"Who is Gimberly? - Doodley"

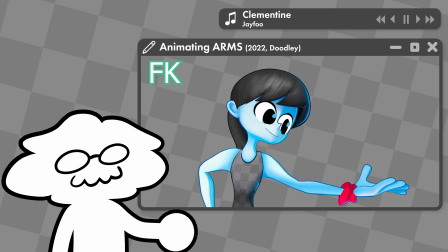(0:00)
So I've been getting a few questions about the character that demonstrates animation concepts and what her name is, so here's a shorter video on Gimberly. Back when I first started thinking about this channel, I designed Doodley to be as simple as possible so I could easily animate him talking and gesturing.
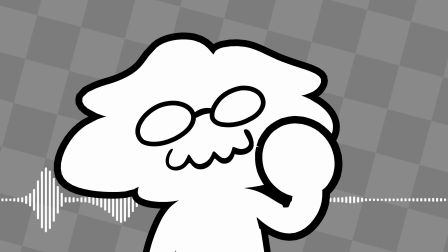(0:14)
He has a simple mouth so that I can automate his lip sync to the sound waves of my voiceover, and he has spherical hands so I didn't need to animate fingers.
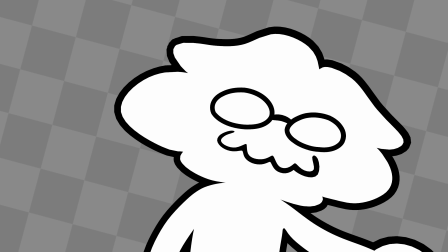(0:21)
So the result of that is I usually only need to animate his arms and head. It saves a ton of time and makes these videos pretty fast to animate.
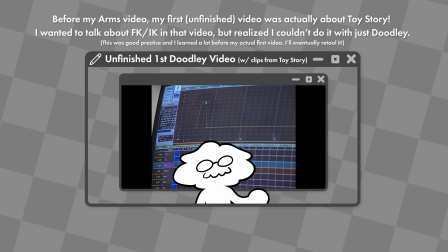(0:27)
But I eventually realized that in order to demonstrate things like FK and IK, I needed a full body, realistically proportioned character to pop in sometimes.
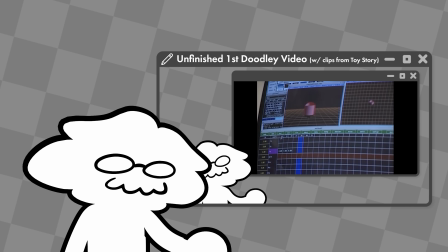(0:35)
These arms are a little too short and stubby to get the full idea across. They're good for quick demonstrations, but to really understand it, I need something more human.
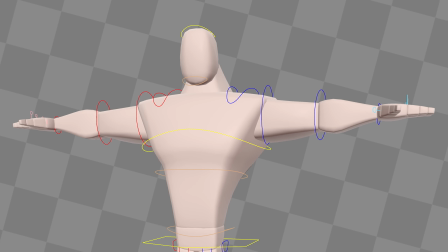(0:42)
I thought about using robots and mannequins like most tutorials use, and I already really like these body mechanics rigs by Joe Daniels.
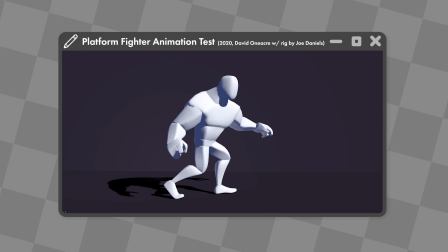(0:48)
I was already really comfortable animating rigs like this for previous projects, and I like that they allowed me to focus on body mechanics and movement without getting distracted by things like facial animation. But ultimately I decided against it because it felt too sterile. I wanted these videos to be fun and inviting and full of personality so that non-animators could enjoy them as though they were watching a cartoon rather than a tutorial.
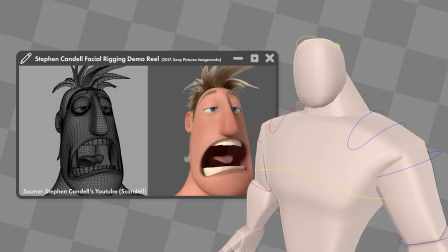(1:08)
Plus I knew one day I'd want to talk about faces and expressions, so it'd be kind of silly to introduce a character that lacked a face only to introduce another character down the line that actually had a face. And so much of animation comes from personality and emotion that it wouldn't feel quite right to me if the character lacked a face. Something about the demonstration doesn't quite connect without a personality attached to it.
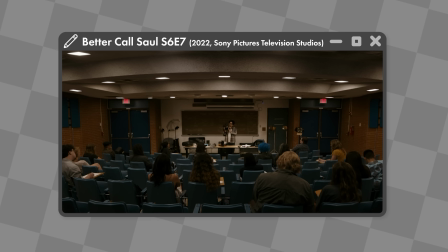(1:25)
Best comparison I can make is that instead of a college lecture that meticulously explains everything, I want it to be more like a Bill Nye video.
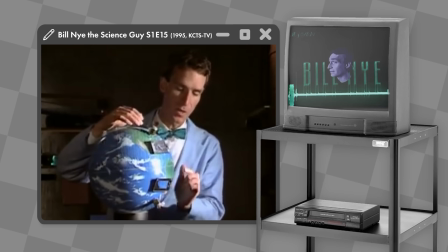(1:32)
Physical, visual demonstrations with lots of personality. I think doing it that way helps audiences connect and understand the concept a lot more quickly than they would otherwise. So I knew I was going to do some kind of human character, but whatever character I came up with couldn't have obstructions from loose clothing or anything like that.
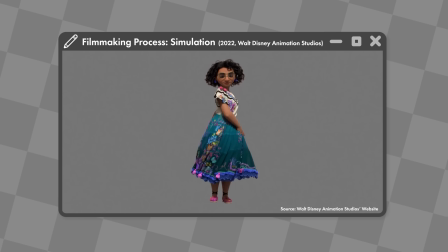(1:47)
So whatever they were wearing needed to be simple. I wasn't about to animate a bunch of clothes, and even if I did, their clothes could end up obscuring important parts of their body.
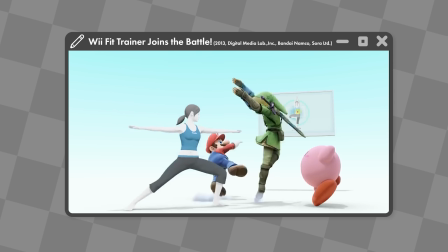(1:55)
For example, if I wanted to demonstrate animating parts of the spine, a loose-fitting shirt is going to obstruct a lot of that.
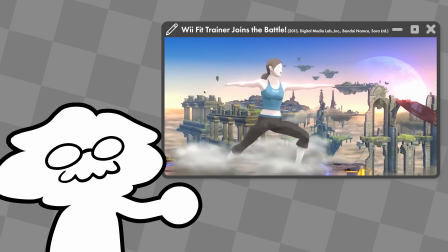(2:02)
So whatever they're wearing needed to stick close to the body without being too generic. And as for the alternative, so I actually got stuck here for a little while because nothing jumped out to me that fit that criteria while being unique. But eventually I realized the perfect match to what I needed.
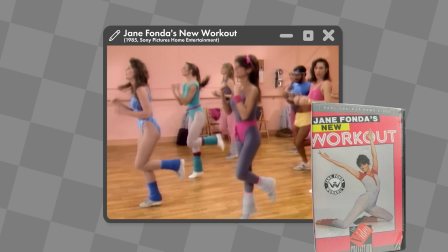(2:19)
If you don't know, back in the 80s and 90s, you could buy these workout videos to follow along with at home, and they're sort of an icon for that time period.
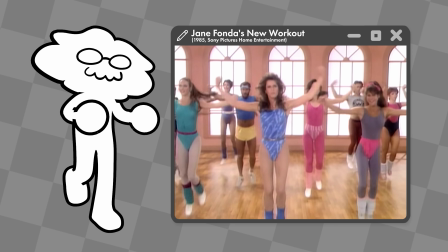(2:26)
I grew up in the 2000s, so they're a little before my time, but they always struck me as really fun with lots of cute, bright palettes and high energy.
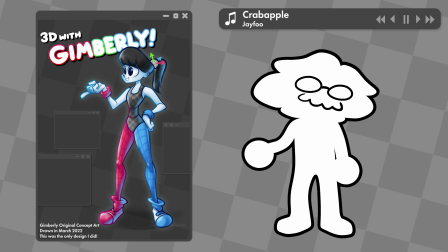(2:33)
After that, everything kind of fell into place in a way that was both really fun visually and also really functional for demonstrations.
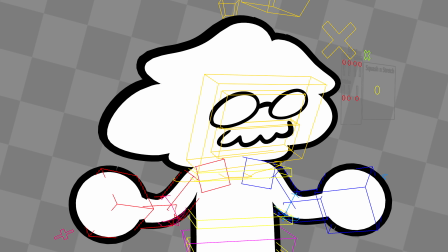(2:39)
In 3D rigs, red and blue are often used for each side of the controls. So she can have sweatbands and tights that are red on one side and blue on the other.
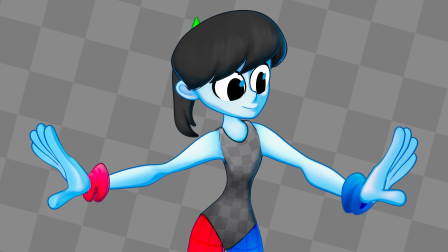(2:46)
Very fun visually and also really useful for visualizations to help separate each side of the body.
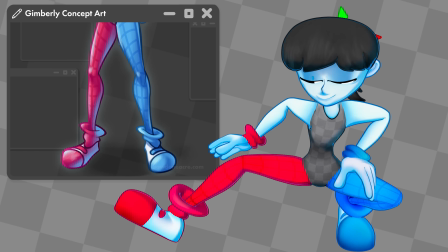(2:50)
As for the other aspects, grids are often a really big part of 3D programs, and I already had this checkerboard aesthetic going,
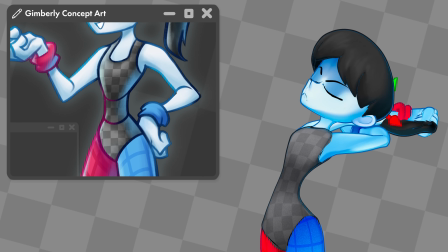(2:56)
so the checkerboard leotard fit really well with that and also helped to visualize some spine stretching and compression.
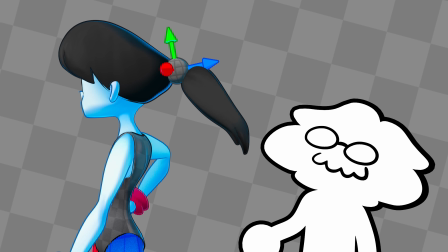(3:02)
Finally, I gave her a ponytail so that I could add simple hair physics and tied it together with this gimbal hair tie.
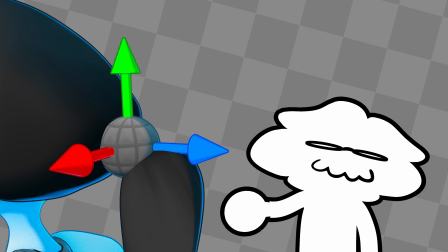(3:07)
I'm really proud of this little detail. I feel like it's that sort of iconic trait that every character design should have that makes it really easy to remember.
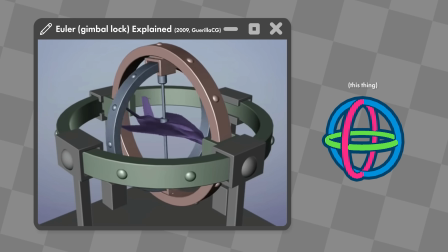(3:12)
This is also where her name comes from. Gimbals are basically devices that can maintain 3D rotations, so I figured it'd be fun to include that in her name somewhere.
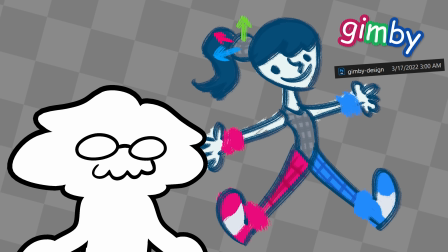(3:21)
For a short while, her name was actually Gimby, until I hit on Gimberly, which was way more fun, even if it sounded a little weird.
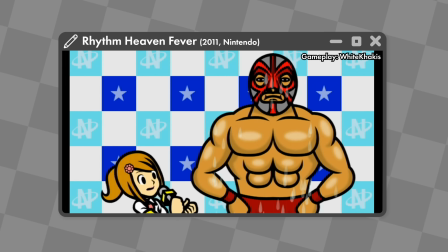(3:27)
By the way, I'm really inspired by the art of Rhythm Heaven,
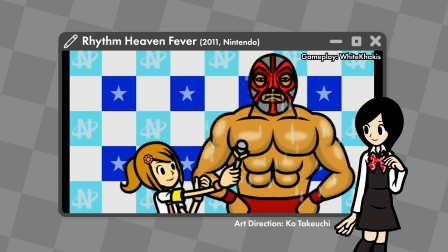(3:30)
so I didn't realize until recently just how much Gimberly kind of resembles a Rhythm Heaven character, even down to the proportions.
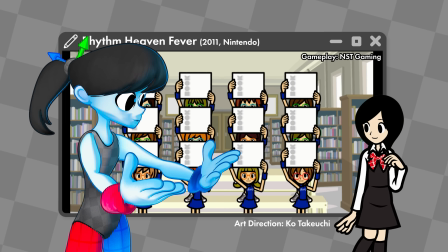(3:36)
She has the same oversized hands and feet a lot of Rhythm Heaven characters have, but thankfully I think all of that kind of helps further visualize animation concepts.
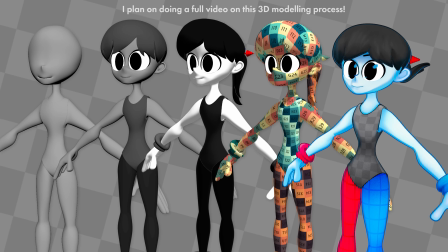(3:44)
Anyways, when it came to the final model and rig, she wasn't too difficult to put together.
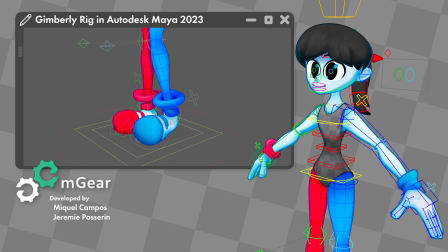(3:48)
I use an auto-raking framework called MGear that is an absolute godsend for Maya users, so a lot of the features she uses are based on features found in MGear.
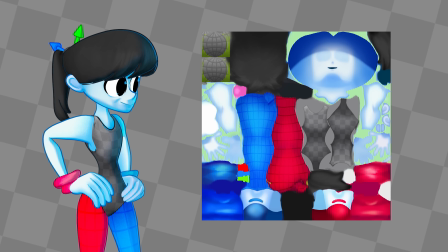(3:57)
When it came to her texture and shader, I wasn't sure how detailed I wanted her rendering to be.
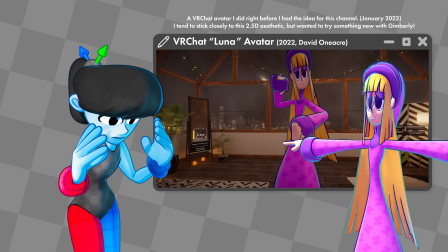(4:01)
I wanted her to be more detailed than other characters I had made at that point, but not exactly Disney levels of quality.